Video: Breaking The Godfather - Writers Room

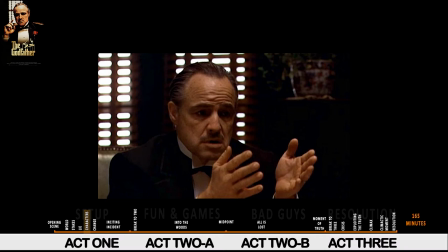He is a successful businessman. He is the king who has fought hard for his land. He is ruthless, compassionate and driven by a moral standard. He values family, friendship and loyalty above all things. The world is changing around Vito.
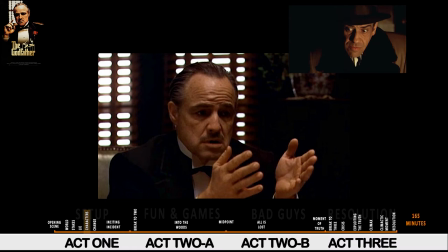American crime has no tie for his old world values. Vito will need to relinquish his throne to one of his sons if the family is to survive.
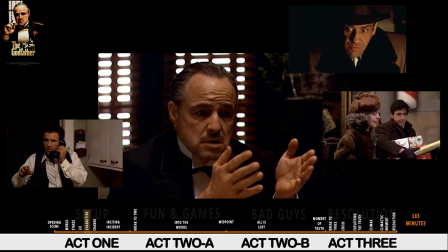He has groomed Sonny to take on the role of Don. Michael he has groomed to live a successful life outside of the family business.
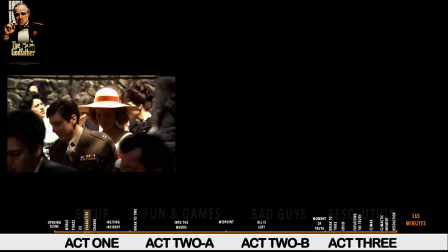Michael. Michael Corleone is a great example of a negative character arc. He starts the story as a war hero destined for a future in legitimate business or even government. Michael is naive in the world of crime. He tells his American girlfriend at 19 minutes this is his family but he will not play any part in the family business.
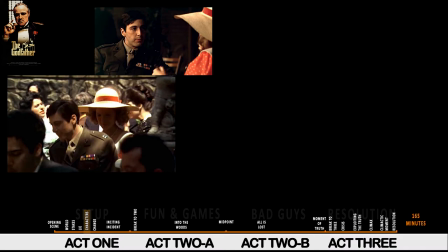The statement not only defines his character arc but states the dramatic narrative central to the whole story. The The sincerity and naivety with which Michael makes the statement is his character flaw. In a positive arc, the flaw is usually a failing the hero will overcome to a positive conclusion.
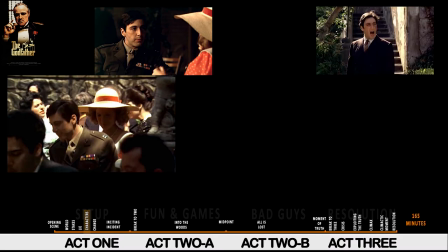For a negative arc, the flaw can be a positive trait the events of the story will turn bad.
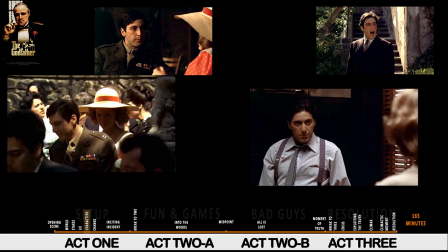In this case, the story lie, American crime will consume him.
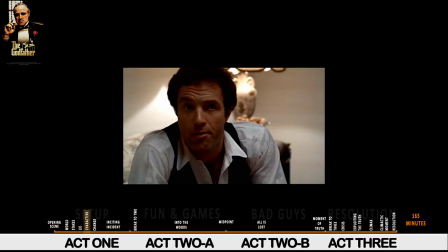Sonny Although Sonny is the B story facilitating Michael's transition from Family Outsider to heading the family,
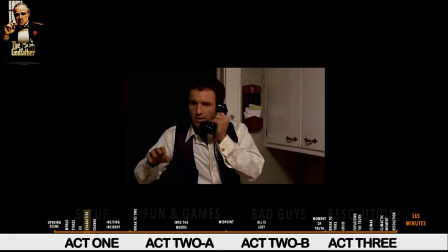he is also a brilliant example of the detail given to every character's real and individual purpose in contrast to Michael.
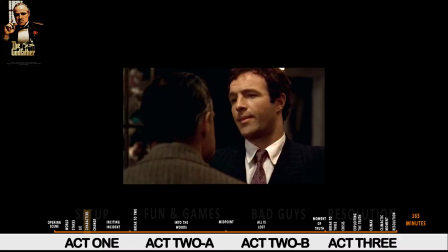If a good leader can be defined as someone in charge of their personal vices, Sonny demonstrates from the very beginning he is not the heir Vito hopes him to be.
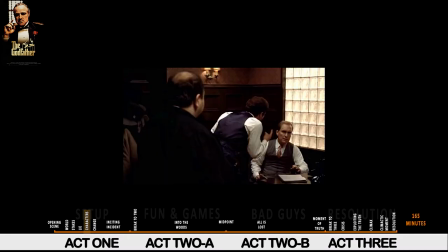Sonny fails the challenge of leadership at almost every turn,
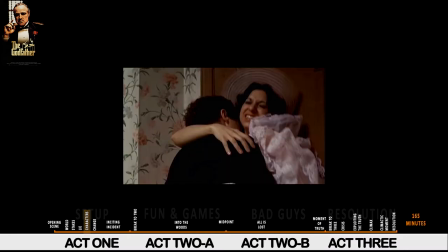but he never feels like a plot device because his vices define his character, which makes him relatable to an audience.
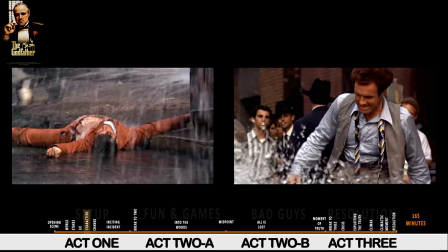His character starts flawed and if this had been a lesser story he might have gone on to overcome his flaws and return the Corleone family to previous glories.
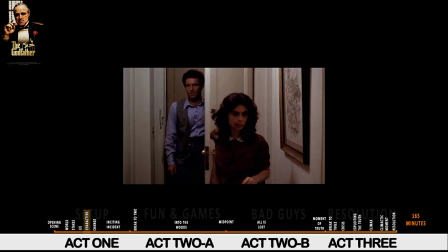Because Sonny feels very much like the hero of any other movie his death set
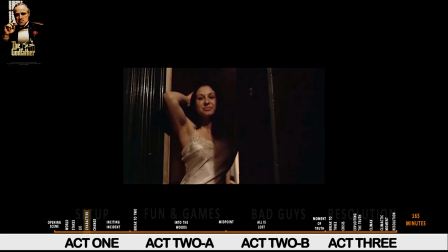up through the predictability of his vices has a strong emotional impact on the audience.
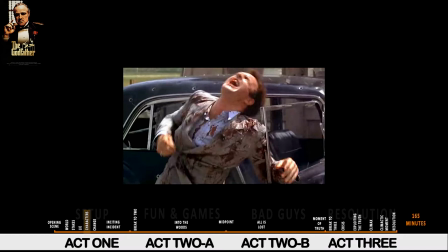It is the emotional equivalent of killing the hero halfway through act two.
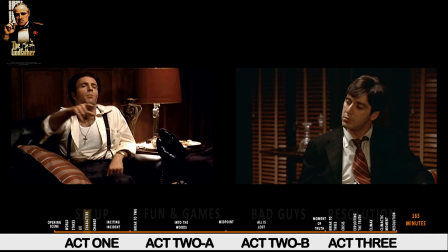Sonny works because he is set in contrast to Michael and Michael's arc is negative.
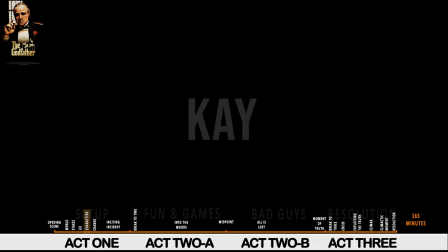They are not both competing for that positive arc. Kay. Kay is the least defined of all the characters.
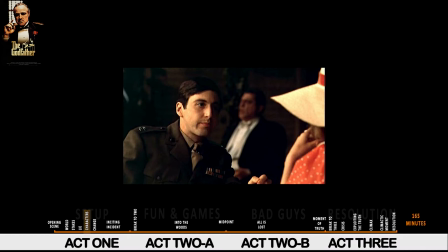Through much of the wedding Kay is a device to actively involve the audience at the wedding.
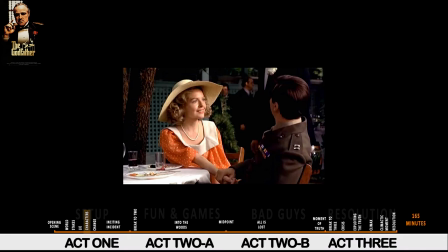We are Kay experiencing this alien family dynamic first hand. Kay is also used to symbolise America at two levels.
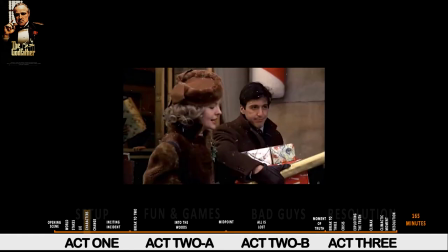She is symbolic of the American culture that exists around the Corleone family.
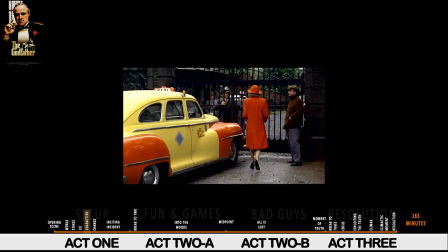The symbolism of America is always visually demonstrated by Kay's fashion and colour choices. Kay also symbolises the America the Corleones must become.
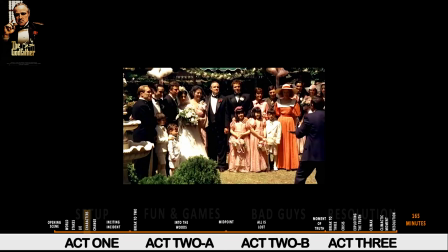The family's reluctance to change is demonstrated through the distance it maintains between the house and Kay.
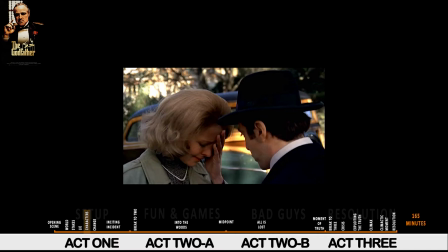Kay's marriage to Michael and subsequent acceptance in the house is symbolic of the family's American transition.
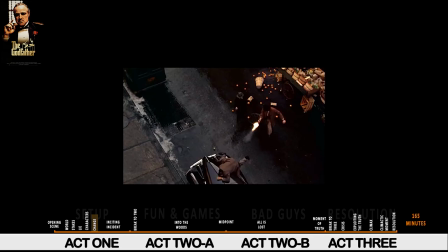Change Every change has a cause and then an effect. Once the opening world of Sicilian Mafia has been painted, the change is introduced at 42 minutes.
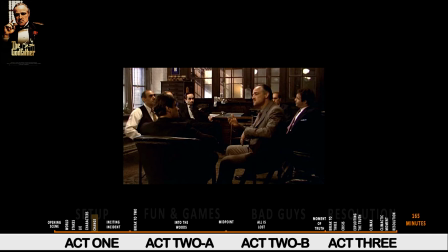The cause for this change is Vito's refusal to join the emerging narcotics industry. The wider mafias see this refusal as weak, unwilling to move with the changing face of American crime.
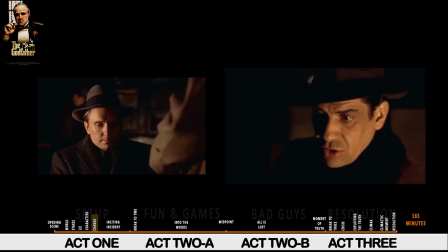They want the Corleones and their Sicilian values out. They want the family's territories, revenues and importantly the law and judiciary contacts on Vito's payroll.
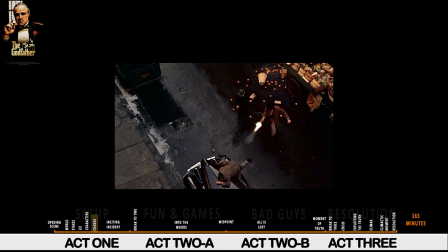The change is the assassination attempt on Vito by Sollozo. It is the first turning point of the story.
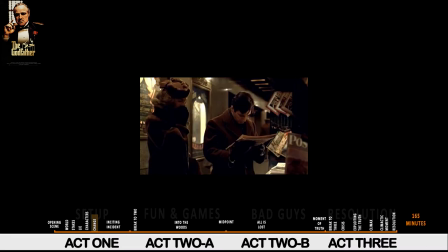The story effect of the change is to trigger Michael's arc, from outsider to inclusion in the family business.
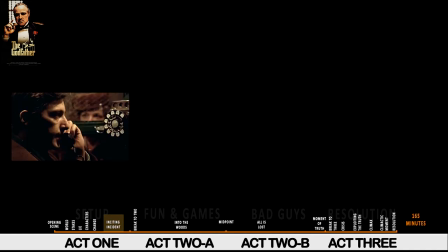Inciting Incident The section after the change at 42 minutes starts by defining Michael's distance from the family business.
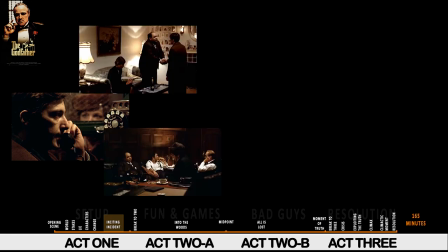As Sonny and Tom discuss strategy, Michael is assigned the role of receptionist by Sonny.